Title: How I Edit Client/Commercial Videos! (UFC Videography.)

Alright, so hope you guys enjoyed that minute and a half video. Pretty dope, if I do say so myself. Again, guys, I did link that video up above to get the behind the scenes, okay? And I'm gonna explain why. Normally in these videos, we break it down into three main sections of the editing. That is flow, color grade, and sound design. But because we did a behind the scenes video already explaining the flow, we are just going to be explaining the last two, which is color grade and sound design.
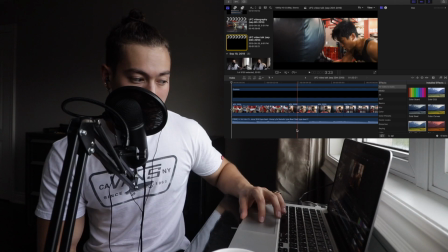So let's get straight to it with color grade. All right, guys. So as you guys know, I use LUTs from a guy named Jacob Owens.
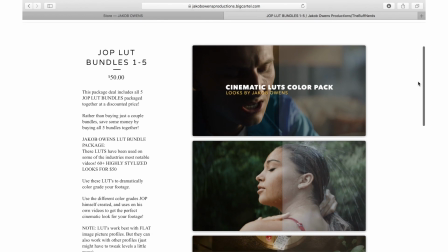They're always linked down below, and there is a discount code for you guys. I'm not affiliated or sponsored by them, so I'm not telling you guys to buy them.
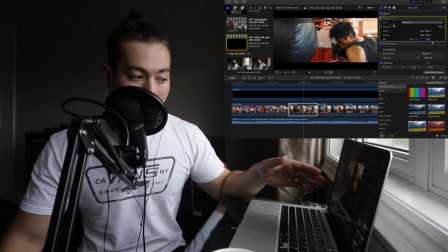It's just what I use. And for those of you guys who don't want to purchase them, completely understandable, I have replicated the LUT for you guys completely free, so you don't have to buy
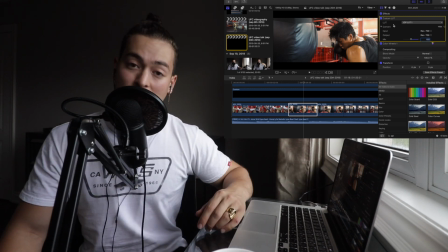anything. You can just, you know, do as I do, and then you'll achieve that look. So with that said, let's get to it.
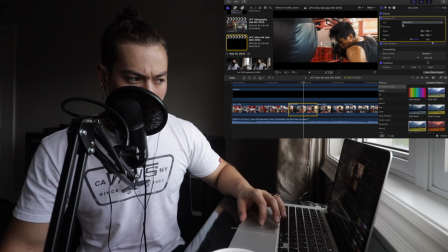This is, the LUT is called JOP LUT 1.
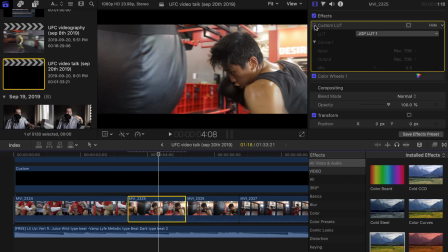It is on 50% intensity, and here is without the LUT, before, after, before, after.
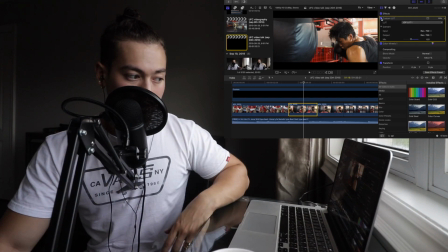So already from looking at it visually, the shadows are brought down. Maybe the mid-tones a little bit, it's definitely a bit darker. There's maybe some orange in the highlights, teals in the shadows, and it's just naturally a bit warmer of a LUT.
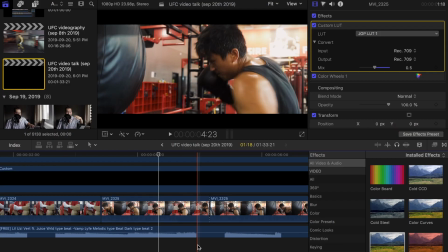Okay, so there is that LUT, and now here's my replication of it, which is not exact, because again, I don't know exactly what I did, but I try my best.
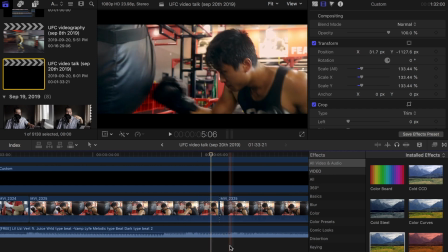So there's that LUT, and there's mine. There's mine. There's mine.
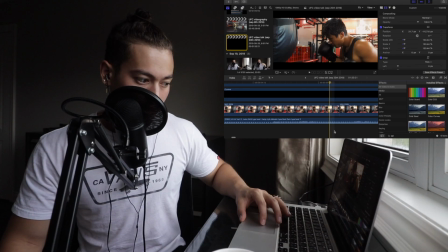There's mine, which is almost identical. I might like mine better, so that one, mine.
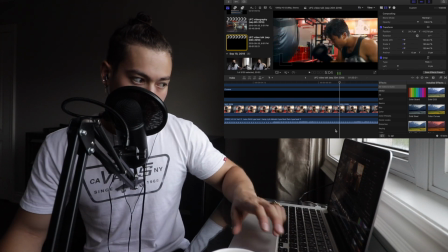There's mine. There's mine, there's mine. Maybe the highlights are a little bit brighter on that one.
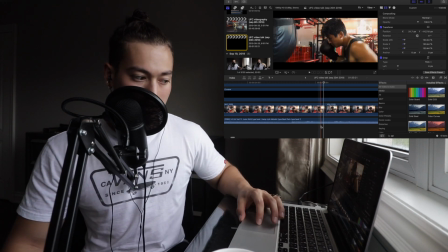But anyways, if you guys want to know how to achieve this look that you saw in the video, here is how you do so, okay?
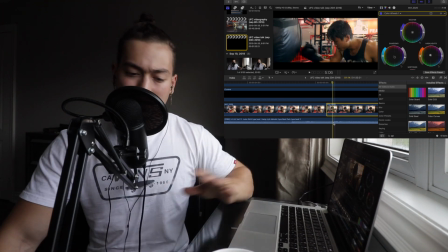So that being said, regardless if you guys are using Final Cut Pro, Adobe Premiere, you can, you know, you can edit it regardless.
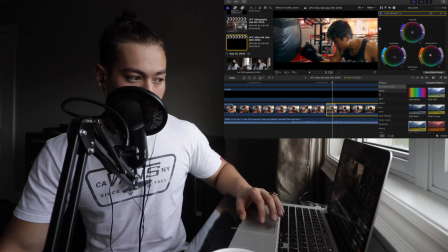It's a universal way of doing so. So first off, we have brought the saturation up.
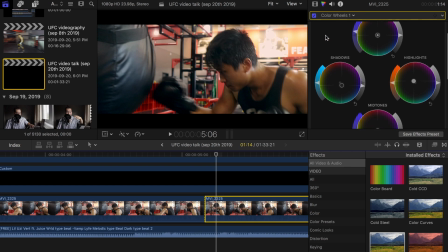That is just to make everything pop. We've brought the shadows down like I told you guys. That is to keep it nice and dark and richer and moodier. Then what we did, where the real magic happened, was we put some oranges in the highlights to give it that nice orange warm look, and we put some teals or blues in the shadows to give it that nice color contrast of teal and orange.
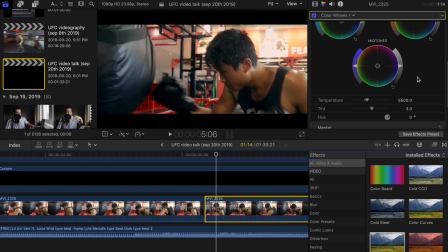Then what I did is I just slightly warmed up the image and gave it a very slight pink tint. Okay, so recap guys real quick. The shadows are brought down. There are orange in the highlights, teals in the shadows. The overall saturation is brought up a little bit for an extra punch, and then I just warmed it up a little bit.
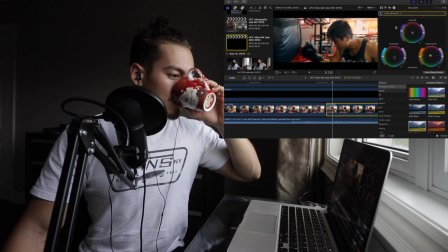Now for two other little minute details that I did to really achieve the look.
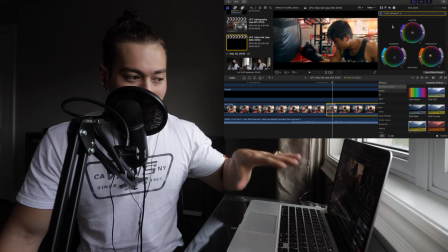You don't have to do this. This is kind of just like a cherry on top. That's 90% of it. What we did is we used, there we go.
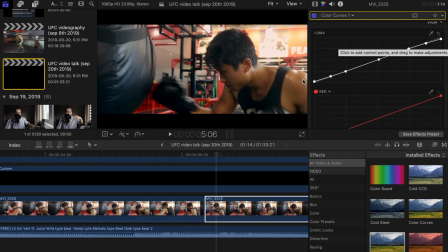We have color curves right here. So I gave it a very basic S curve, like extremely basic, being I brought up the shadows a very little bit, brought down the highlights to give it a more smooth cinematic feel. Again, it was extremely minute. Like here's the before and after of the color curves. Before, after, before, after.
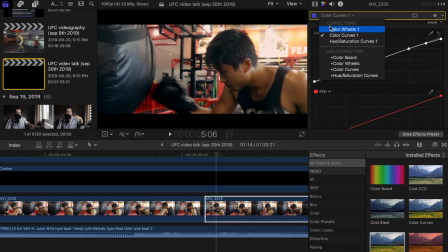You don't need to do that. I just tried to replicate the LUT. And then what we have are hue and saturation curves.
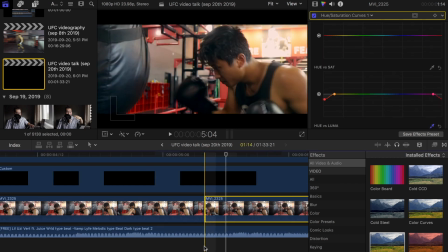What I noticed the LUT had was the reds were a little bit more muted. So what I did is I simply went to the reds. I brought the overall saturation of the reds down. And then I brought the luminance of the reds down. Again, you don't, like, that's just nitpicking, cherry on the top.
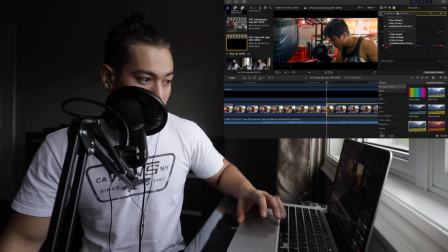Again, I'm just trying to replicate the LUT. Best I could. So that is how you achieve the look.
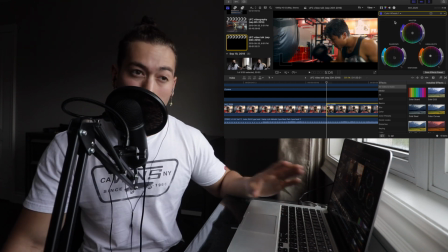If you guys are interested in this nice contrasted teal and orange vibe,
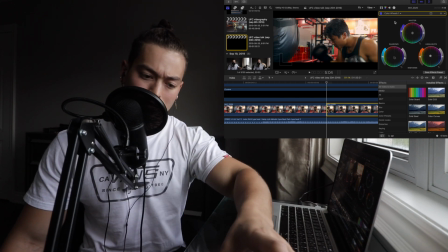which I thought was beautiful, and again, the LUTs that I've purchased from Jacob, I absolutely love, and I recommend it to you guys.
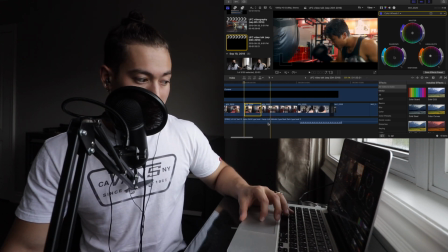So that is it for color grading, guys. I applied that LUT throughout the entire clip that you saw and did very minute details,
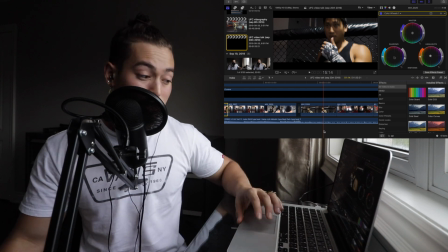like maybe added a bit of warmth or brought the shadows down, but the majority of it came from the LUT itself.
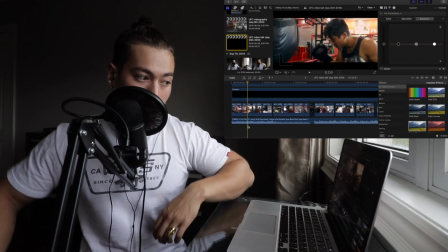So that is color grading in a nutshell. That's how I achieved that beautiful look. Now let's move on to the next thing, which is sound design.
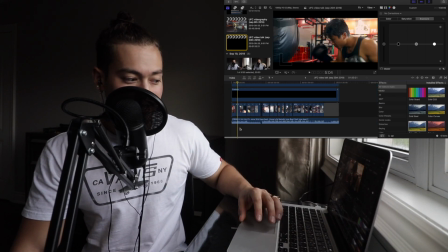Okay, so real simple, guys. There's not too much to sound design. As you can see, there is just a one beat track.
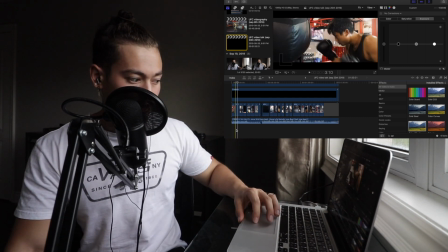Excuse me.